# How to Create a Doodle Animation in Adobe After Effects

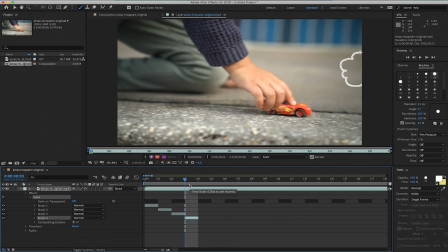495s
Okay, and then I'm gonna repeat that one more time, move it over, and now I'm ready to animate this next one. So this time I'm going to start here,
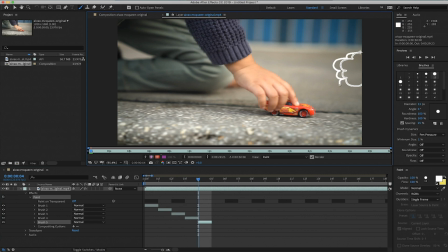510s
and I'm just going to do the same thing. Maybe I'll add in like an extra little curve there, and then I'm going to just repeat that process. So bear with me.
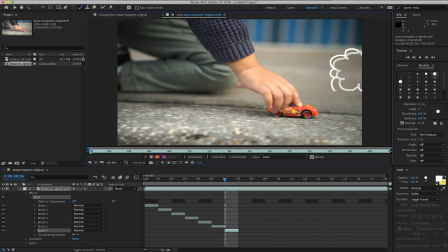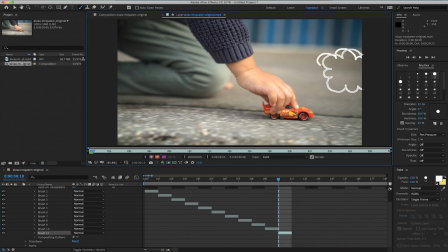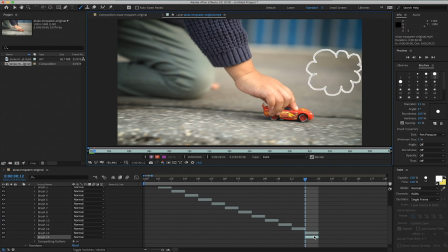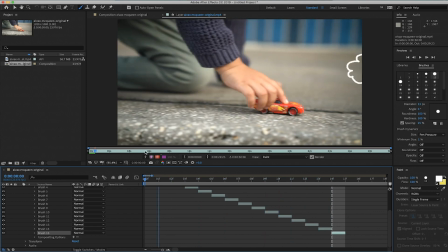544s
Okay, so I'm nowhere near done, but I'm just gonna show you this little toggle here of what it's starting to look like. So as you can see, the cloud starts here and it starts to come in slowly.
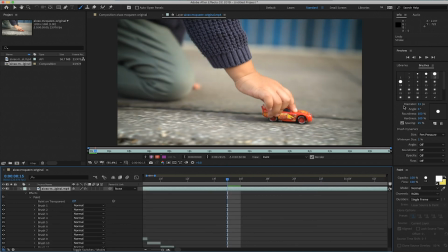560s
And you see how smooth that is. So I'm going to show you real quick what I mean by the difference between using this technique here and just kind of doing it free-handed,
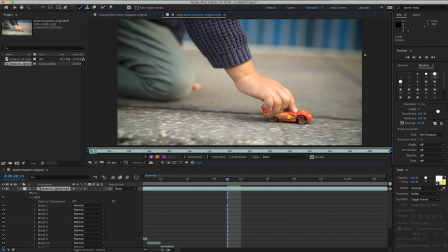575s
frame by frame. So I'm gonna start by drawing this cloud here, and then I'm gonna do the same kind of thing, but I'm gonna go frame by frame and I'm not going to duplicate my layer.
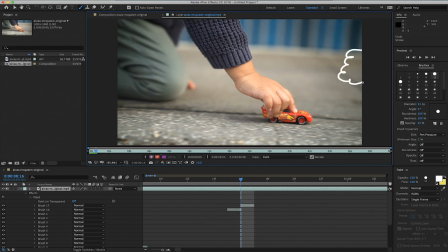587s
So let's move over to the next one. Okay, and then I'm going to just kind of
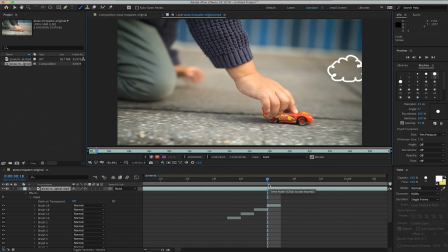606s
Okay, so probably just do like a few more real quick. Okay. So you can see already what I mean by where like the cloud is moving so much.
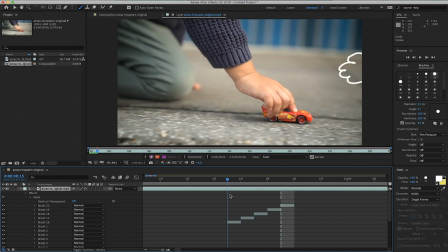626s
And although right now it might not seem like that big of a deal, when you are playing this in real time, it's literally just going to like, it's gonna look like almost like flashing like this.
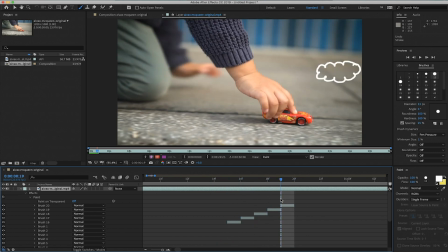640s
And it just doesn't, it looks really, really crazy. And I feel like it kind of takes away from the animation because it's just moving so much.
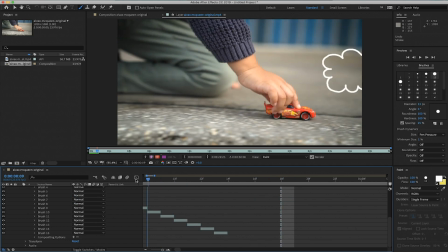648s
It just becomes very distracting versus something that's more fluid like this one here.
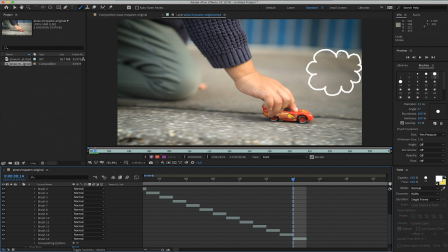659s
Yeah, so I'm gonna show you how you can go back and re-edit some of these. If like, let's just say you wanna change the color of the cloud for whatever reason.
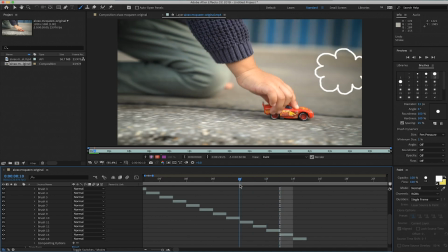669s
Yeah, so let's just say I wanna go back and I want to edit this cloud here. So I just move my little scrub here and I'm gonna click on it and you'll see this little gray
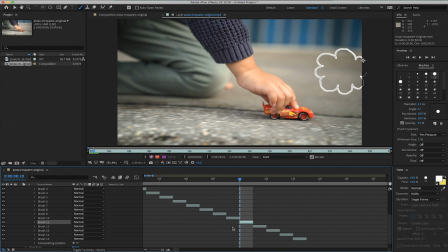684s
outline pop up on your cloud. And then that's going to highlight which brush stroke you're on. So on the left hand side here, you can see you are on brush 11 because that's what's highlighted.
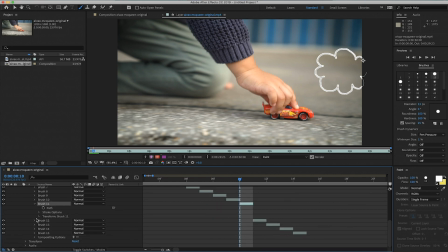696s
Then what I'm gonna do is I'm just gonna open it with the drop down menu. And then I'm going to go to stroke options. And this pretty much allows you to change anything about your doodle for that frame.
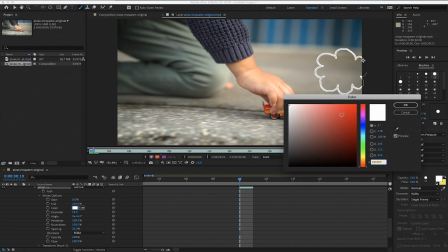714s
So let's just say I wanna change the color. I wanna change it to a blue.
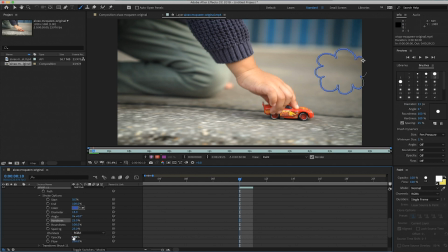720s
Well, there you go. Now I want to, let's just say increase my diameter. And I want it to be really thick like this. And then I also want maybe my opacity to come down.
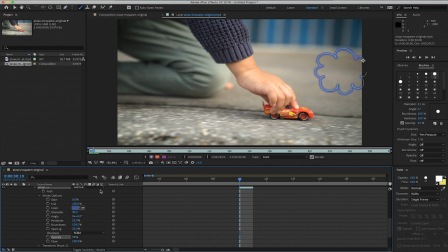737s
And so now I'm pretty much changing my brush stroke.